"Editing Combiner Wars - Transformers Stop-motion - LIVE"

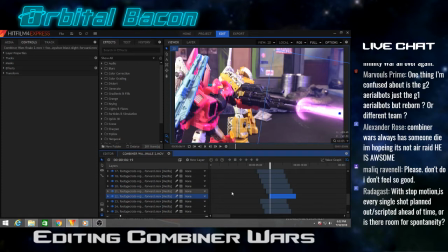goodness.
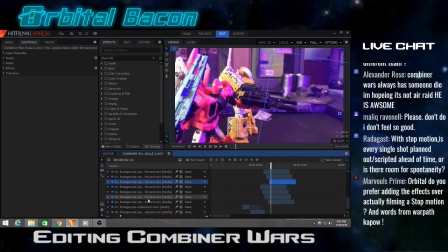Alright. Back and forth with the lasers.
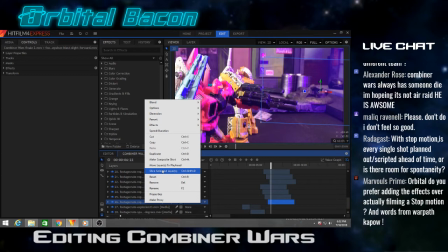I wonder how much longer this is going, because I might just be able to duplicate all these lasers and repeat them, and it could go faster.
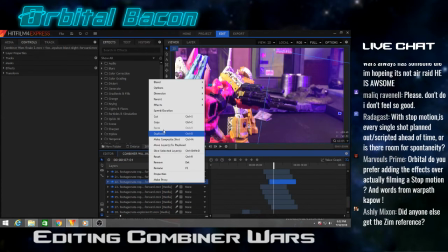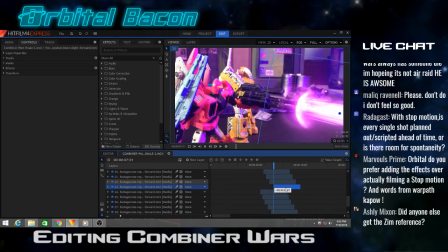I think it was Lanner that asked earlier about if I draw the effects or use pre-rendered. Even when I use pre-rendered ones like this, I still try to change their color and mess with the blend mode so that they look, you know, kind of like they're a light source as opposed to just dropping the effect.
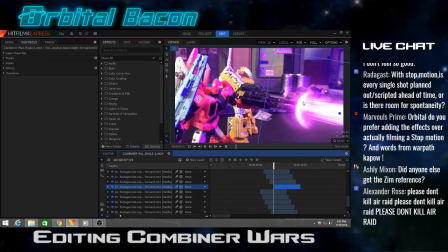Like this one here, since it's up close, you can kind of see I've got it on the blend mode on add, so it tries to kind of like add the color around the area as if it were a light source,
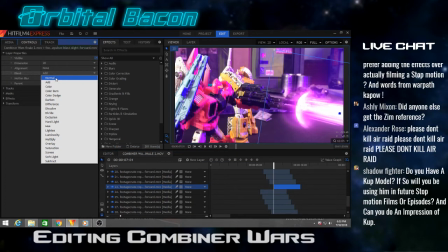whereas normally if I take that away, you see it doesn't really,
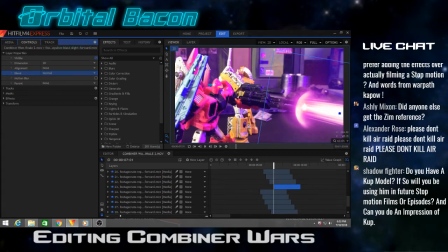even though there's still color around the scene because Swagwave used an actual purple colored light for that frame, you see a little bit too much detail of the effect. It looks flat, like almost like somebody dropped a like a sticker, you know, they put like a sticker on the picture.
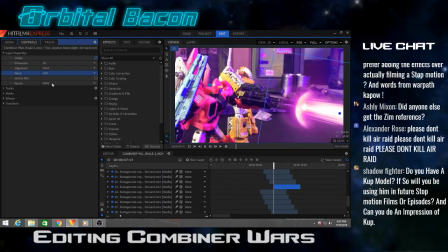So when I switch it back to add, you can see that you can still see the shape of the blast just fine, but now it's got a softer edge and it looks more like a bright colored light that would actually be causing this light coloration effect that Swagwave used.
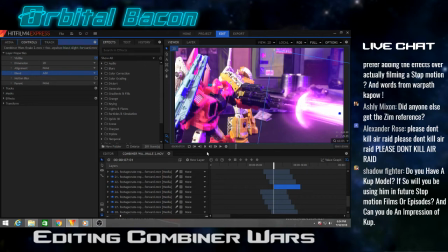So even when you're using pre-rendered effects, it's always good to mess with them a little bit, because people, you know, there's only so many sites out there and people will notice. Like here on this frame when there's not a light. Let me go back one.
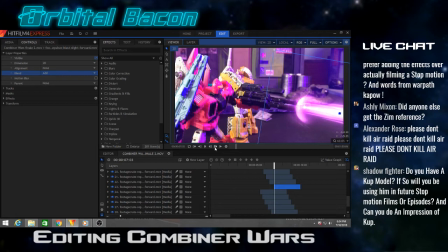See, now you can really tell that it still looks really bright as opposed to that right there where it looks too much like a fake, you know, like a CG. I don't know, it looks too fake to me right there.
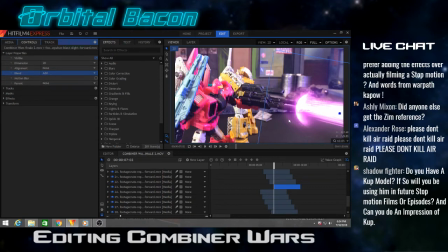I prefer, because a laser blast, it would be bright, it would be an actual light source, so it's still good to mess around with them. Even if you do buy the pre-rendered effects off a site, it's still good to mess around, you know, kind of try to make your own thing out of them. As well as use them for other things that they're not intended for.
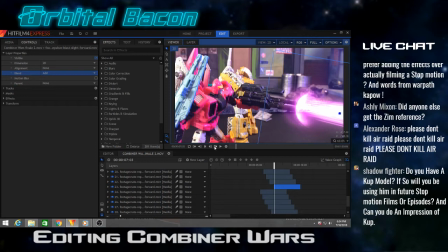Like, just because it says it's a, you know, muzzle flash or repulsor blast, whatever, it can be used for something else.
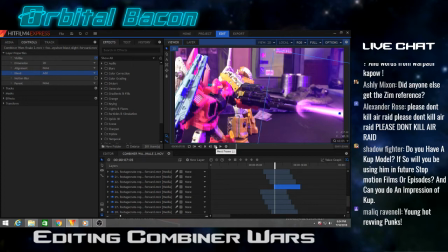It could be used for an impact, or I've used the aura, the glowing aura, that a lot of people use for like Dragon Ball when they power up, which I've used as well. I used it for in our Dragon Ball stop motion, but I've also used it for like energy shock waves and stuff like that,
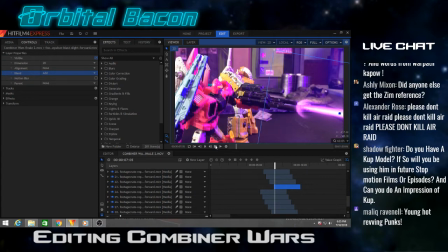because, you know, stuff can be used for all sorts of things.
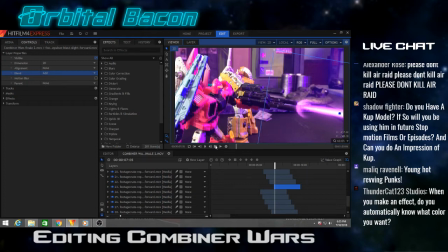With stop motion, is every single shot planned out, scripted ahead of time, or is there room for spontaneity? For the most part, it's scripted out. We'll kind of describe, like Swagwave and I will talk on the phone or whatever, and we'll describe how the scene is going to go.
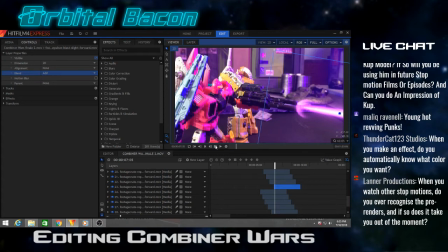So we'll have an idea. You know, like we'll work out, you know, the basic plot, and he's the one who writes all the dialogue and goes and films the figures. So when he does the choreography and sends me the clip, I have a basic idea of how it's going to go.
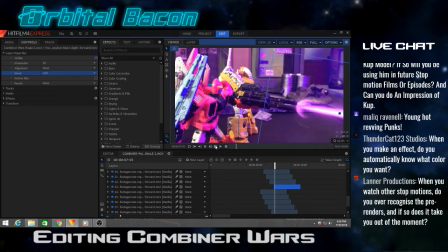But then when I watch the actual clip, I'm then limited within the footage. I have to, you know, even if I'm thinking, oh, it's going to be a big close-up on the fist as he's punching and it'll be like slow-mo. Well, if that footage isn't there, then that effect can't be added.
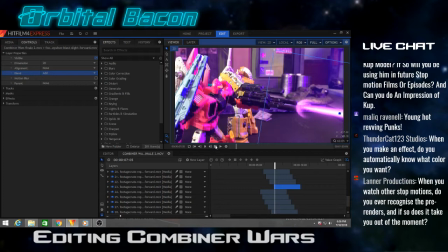So it's just kind of, there's very little room for spontaneity, really, to answer your question.